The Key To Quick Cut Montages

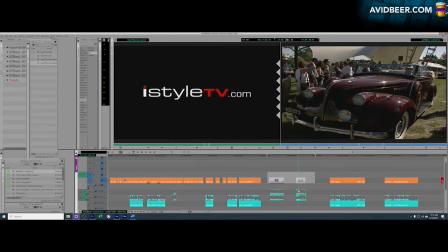[0:01]
Hey there. So the key to making a good quick cut montage is going to be using the center of the screen.
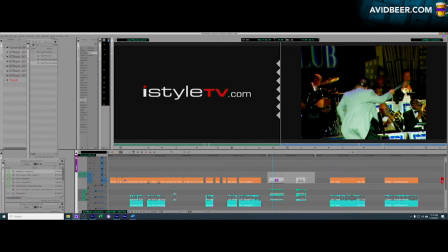[0:10]
The shots are going to be up so short. You really need to have the main focus in the center of the screen. I'm going to show you one old montage that is pretty good and one that is not so good.
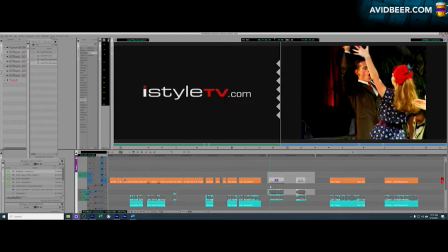[0:21]
And we'll go over shots about why. So I'm going to show you this one from, God, 25 years ago.
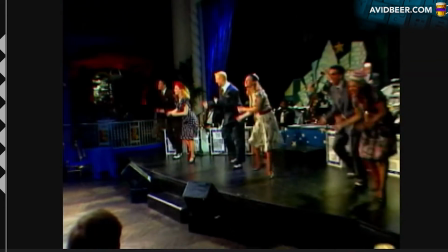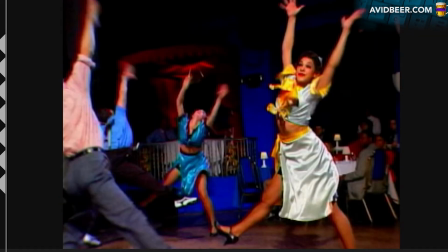[0:36]
Right, so quick cuts to the music. And again, the sax is in the center of the screen.
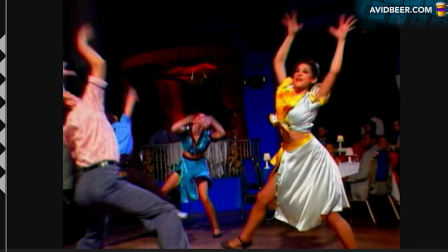[0:41]
I know what you're saying. You might say, well, nobody's right here. In this case, though, everything's very close to the center of the screen.
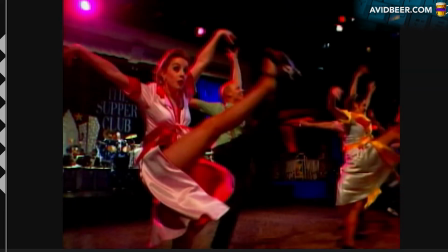[0:47]
This action here is not super far right. And the same thing with this one's not super far left.
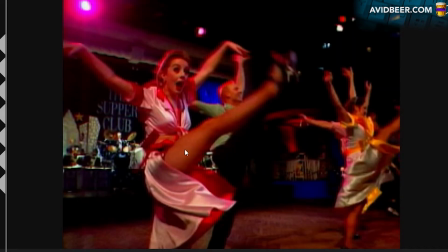[0:53]
You can even say his face is in the center of the screen. Your eye can stay in this general area and still see what's happening in each of these shots.
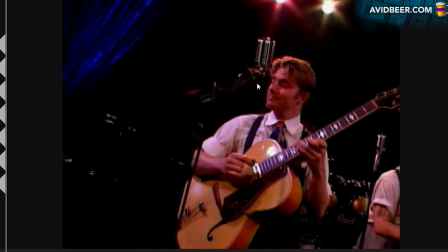[1:02]
Even though it's his back, that's fine. It's up so quick. Same thing here. He's a little bit off center. And in theory, if I was to do this again, I might even blow him up and move him centered, right?
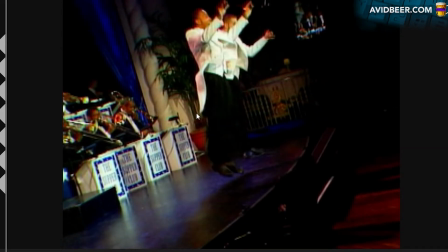[1:16]
And luckily, at the end, these two guys are really in the center of the frame. So watch it one more time.
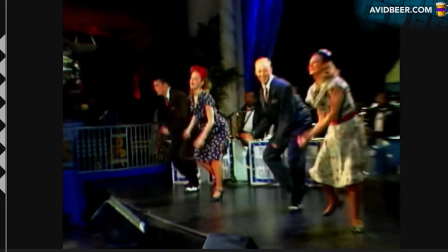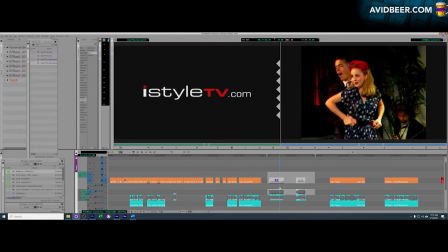[1:30]
Not perfect, but a good quick cut montage because most of the action is happening in the way center of the screen.
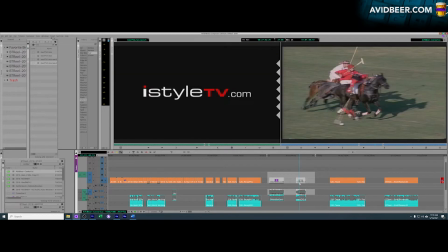[1:36]
So now I'm going to show you another one, quick cut montage, something did 25 years ago called iStyleTV.com.
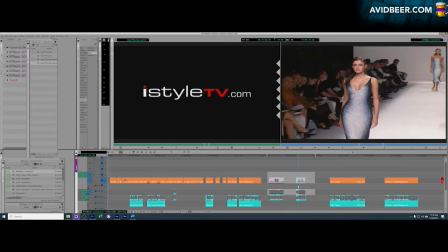[1:43]
Don't mind the non-color correction on a lot of these shots. And here we go.
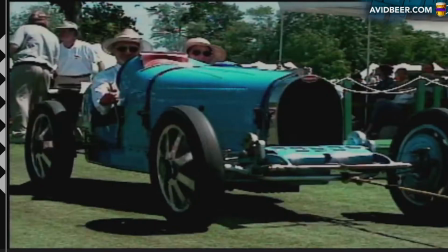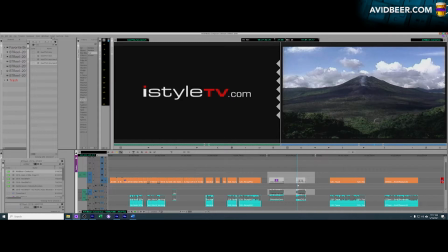[1:54]
So again, bad. We're cutting quick cut shots to the music. Again, this shot is terrible for a quick cut montage. We wanted to hit some of the travel aspects of it. So maybe this is like a really cool place to travel to. But for a quick cut montage, there's nothing here. You're seeing this shot for, I don't know, 5-10 frames.
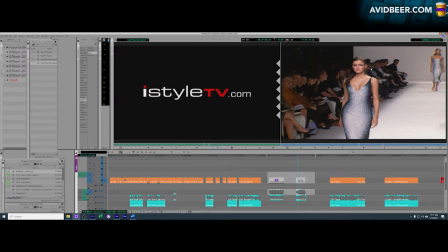[2:12]
And there's nothing there. Same thing with her. She's close to the center, but there's way too much dead space. You're really looking at her shoulder before you realize this is a model.
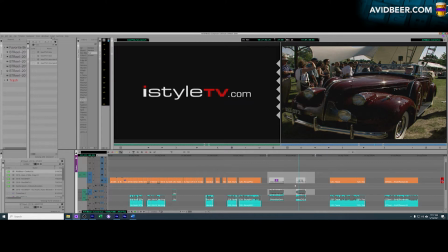[2:22]
Hard looks cool, I guess. So part of it's color corrected horribly, but very hard to capture what the image is.
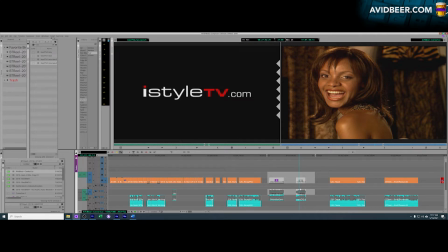[2:28]
Even her face here, this needs to be blown up and put more in the center of the screen. Same thing with this car.
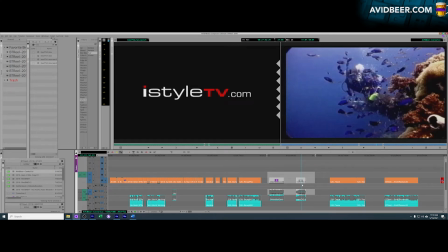[2:34]
The action here is not centered. Some of these shots, even too, it's very hard to tell what's going on here.
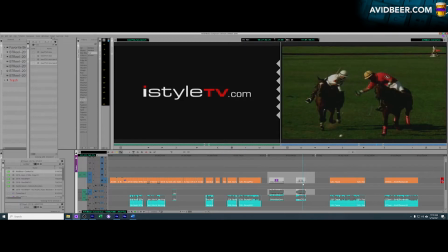[2:39]
I didn't even realize that I was talking about Polo. This shot is terrible for a quick cut montage.
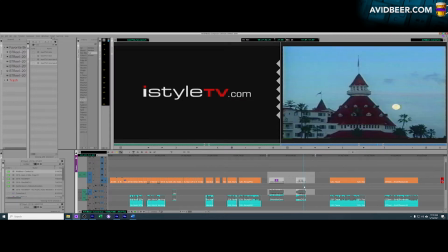[2:44]
This needs to be centered and blown up. Too far away for the action. Oh, and this shot, I saw this is unbelievably bad. I don't know why this was put in maybe some famous hotel in California, but man, your eye is going to go here and be like, what the heck is that when it's up for,
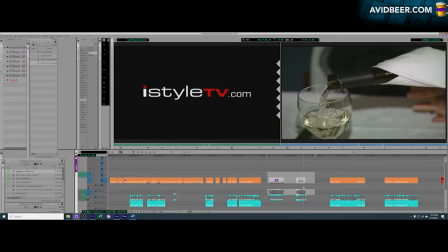[3:00]
I don't know. Let's see exactly how long it was up for. You're talking 3-5 frames.
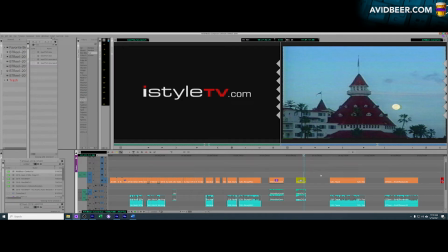[3:05]
It's up for 4 frames. There's no way your eye can capture what's going on here in 4 frames. So let's watch this one again.
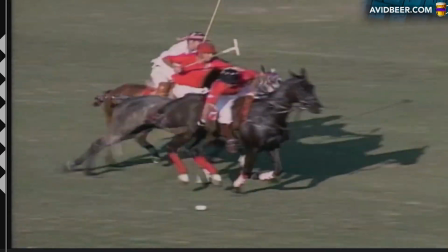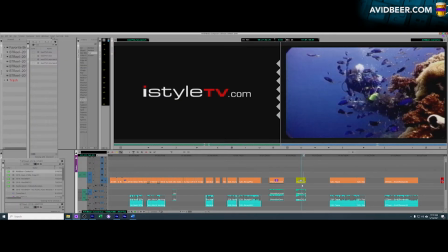[3:17]
The ending hits on the music, and maybe in a sense it doesn't really matter because it's happening so quick.
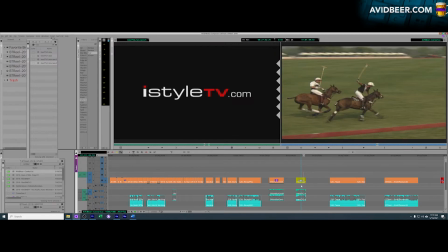[3:22]
You're just having random cuts on the music. But to me, this was not a very good quick cut montage.
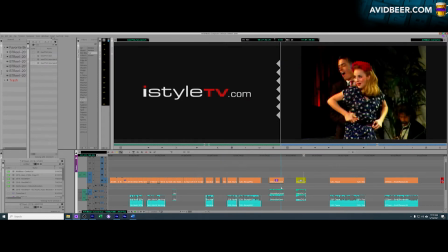[3:29]
So again, anytime you have to do a quick cut montage, 4 frames, 3 frames, 5 frames, you have to stay in the center of the screen.
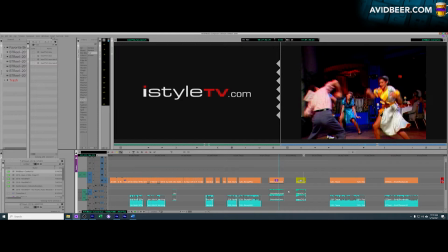[3:36]
There's a very famous article somewhere on the internet about the movie Mad Max Fury Road,
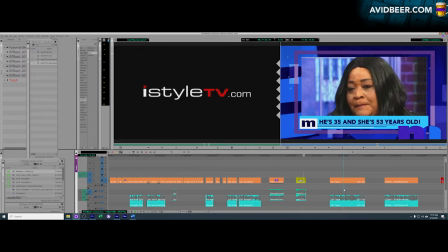[3:41]
and how they were able to cut all these crazy scenes with so much going on.
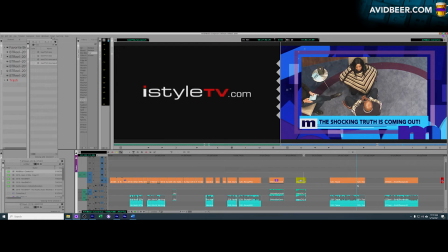[3:47]
It was because in every shot, there's a specific action happening in the dead center of the screen,
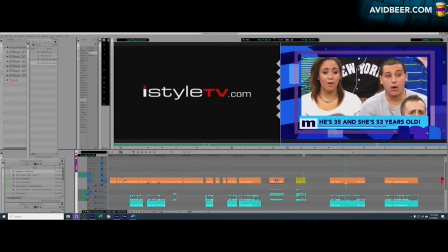[3:53]
the dead middle of the screen. So a lot of times, even once I started to realize that, I use that everywhere I go now.